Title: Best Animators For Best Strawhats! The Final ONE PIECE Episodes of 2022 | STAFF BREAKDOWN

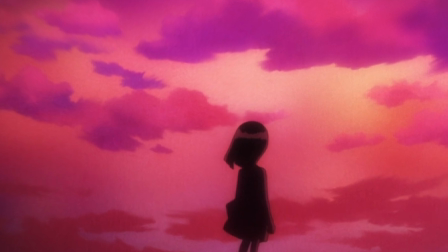[0:13]
these two back-to-back episodes are a legit dream coming true for me not only because Sanji and Robin are my two favorite straw hats after Luffy but also
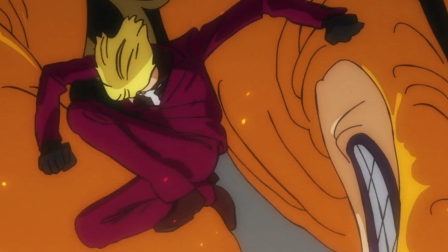[0:21]
the fact that I imagined this kind of content getting adapted by such big names and it actually became a reality it's the perfect way
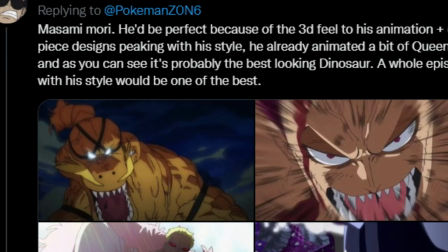[0:29]
to end the year for one piece so this is gonna be my quick review slash animation breakdown of episodes 1044 and 1045 but just a small
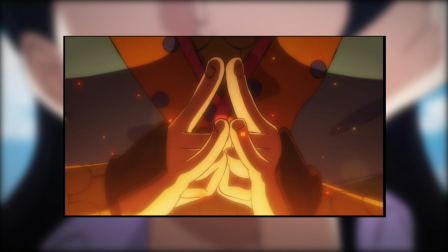[0:38]
disclaimer here i usually do in-depth breakdown but this time it will also have a lot of fanboys on the top of it let's start with 1044
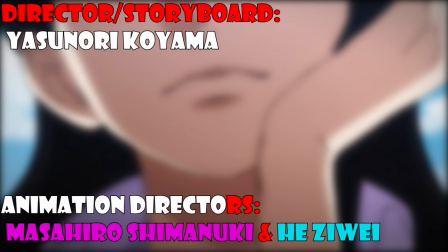[0:47]
newly promoted series director yasunori koyama handling one of my
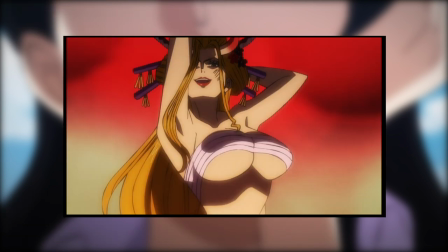[0:51]
favorite chapters in the arc the chapter was already perfect but somehow koyama
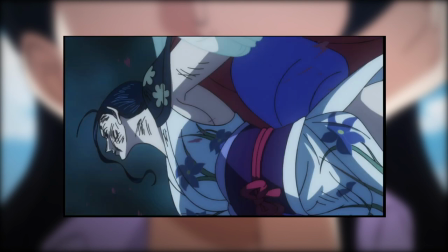[0:56]
took it to even a level beyond i think what i like about this episode and 1028
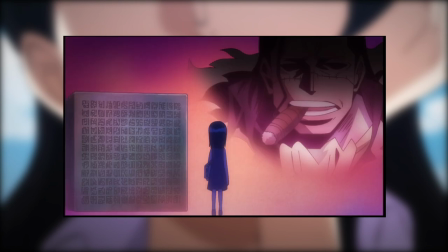[1:01]
is the fact that koyama took both of these chapters and made it the culmination of the character's growth throughout the entire series which made the climactic
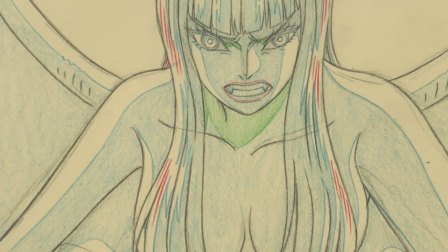[1:10]
moments more rewarding it's not a koyama episode if you don't enter the zone of the character's
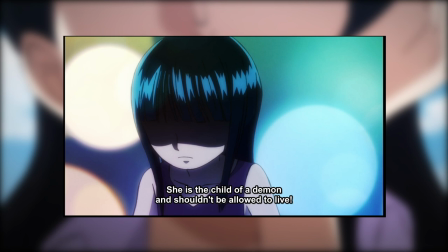[1:14]
mind through exceptional presentation of their struggles and mental state i'll go through some
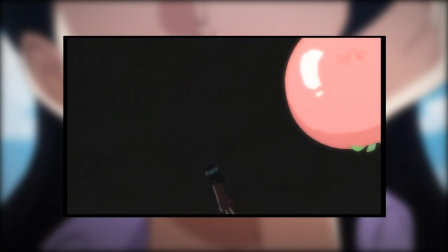[1:19]
directorial highlights that i loved like the synchronization of black maria's punch
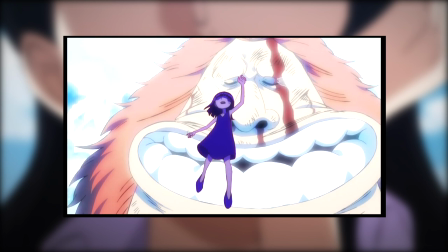[1:24]
the bullying robin endured and the bullet that hit Clover with a single tempo or
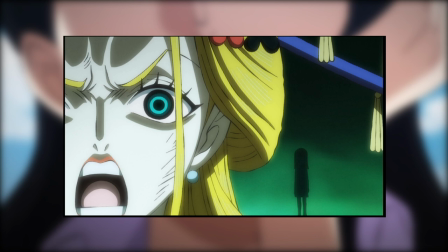[1:29]
the horrifyingly great presentation of demonio Robin following the creepy laugh.
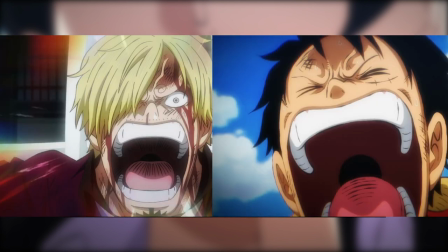[1:34]
Narratively, this episode makes Sanji's moment even more in your face when it comes to how precious it was to Robin by paralleling it with Luffy's request in Ineos Lobby.
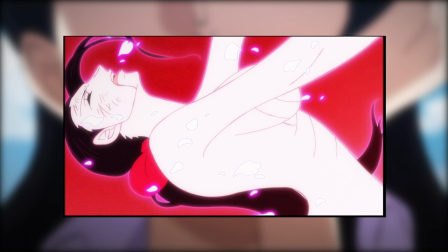[1:44]
Koyama's usual symbolic use of color sells each tone to its best possible presentation.
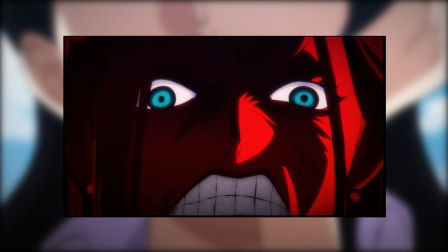[1:50]
Black Maria's maliciousness and anger with the red,
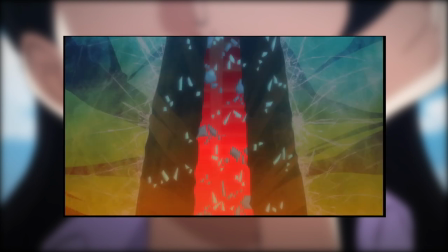[1:53]
Koyama's symbolic presentation also shines when Robin snaps Black Maria as he utilizes the surrounding environment to symbolize Black Maria's bones shadowing which is a clever way to avoid censorship
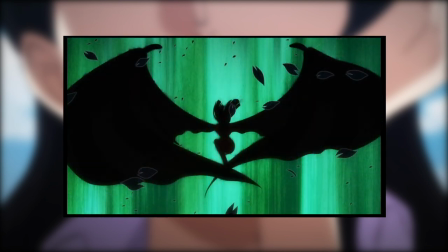[2:05]
the OST choice was powerful but I have to say that the beginning of here was too happy and I don't blame Koyama because I've always disliked the start of this OST but what follows that stinky part is awesome stuff
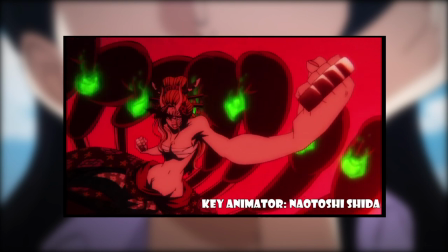[2:17]
on the animation side the highlight was the legendary Naotoshi His detailed art is perfect for such a moment,
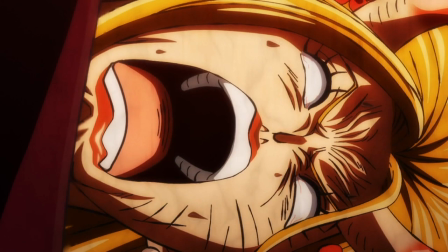[2:25]
the gradual exaggeration and facial expressions made it really painful to imagine being in Black Noruja's position,
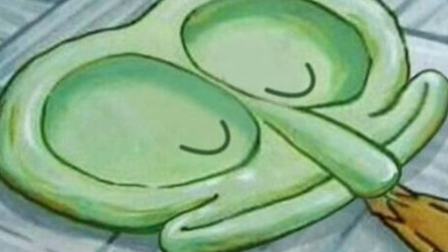[2:32]
even though I wouldn't mind getting crushed by Robin, you know.
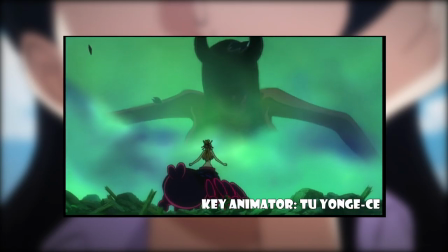[2:36]
I love the sense of weight too young so gave to Robin's transformation, there was cool rotation by French animator Dorian,
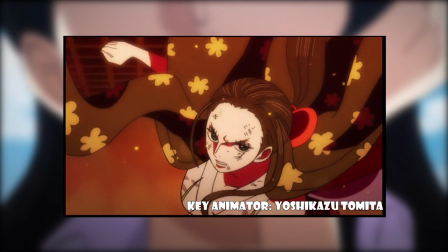[2:43]
Yoshikazu Tomita going ham on the fast-paced action bits with amazing shading and fire effects,
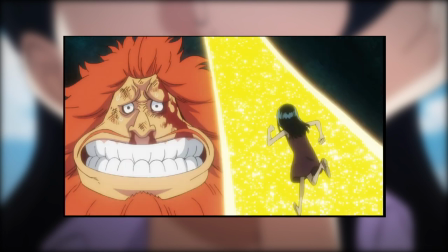[2:48]
Fishman Karate was handled really well with Robin's arm being that symbolic line of liberation as she runs through it with sol's quote in the background
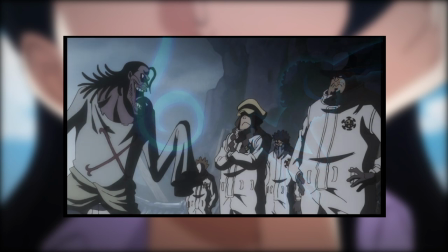[2:57]
brooke's attack could have been better and i would have preferred if the episode ended with robin's moment because it takes away from the sense of climax to have
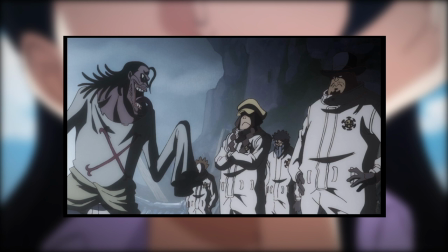[3:06]
exposition after and also lets the viewer distracted thinking more about the final
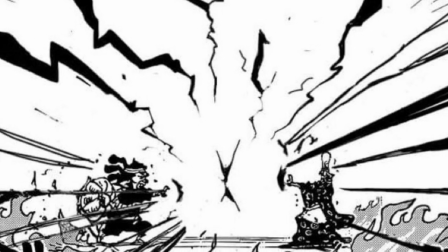[3:11]
scene instead now we move to something legendary something unexpected what if
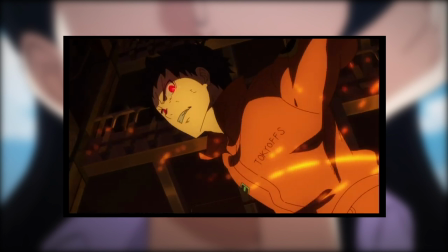[3:16]
a fire force director makes his debut to take an off-screen encounter and make
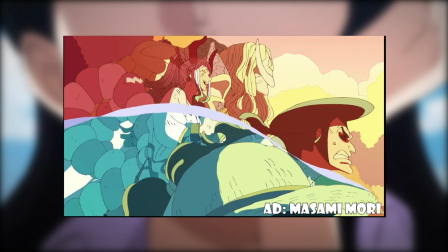[3:22]
it the sanji episode with the help of masami mori on the animation direction and
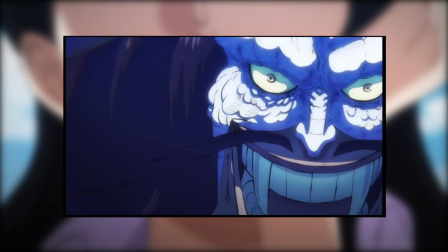[3:27]
animators like vincent chansar on ryzo versus fukuro kuju sounds
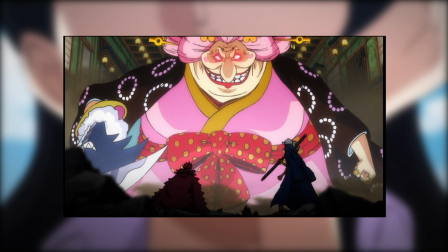[3:32]
crazy right sounds even delusional but it exists and it's the final one piece episode of 2022 it's such a powerful debut from yuji tokuno who did an exceptional
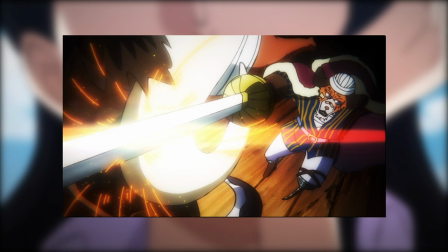[3:43]
job at directing and storyboarding the episode when you can storyboard action well and have someone
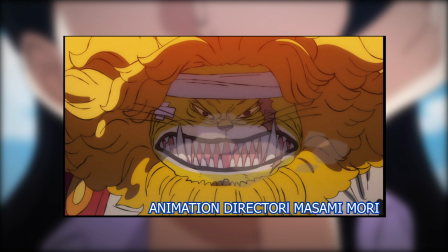[3:48]
as reliable as Masami Mori to guide the animators, their results exceed imagination.
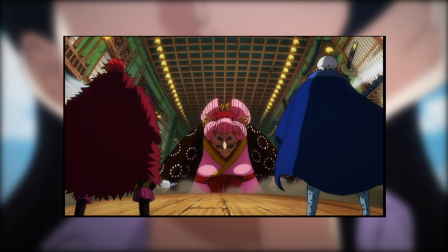[3:53]
The episode's pacing benefits from two main things, the chaotic nature of the chapter it's adapting, which allowed a cohesive large-scale battle to take place everywhere,
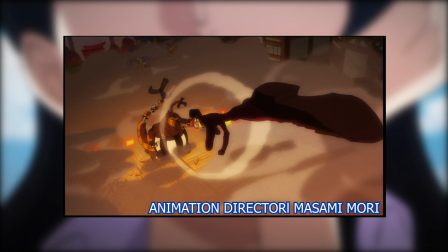[4:02]
and the brilliant original content that takes the wasted potential of the manga and does Sanji's character justice beyond imagination.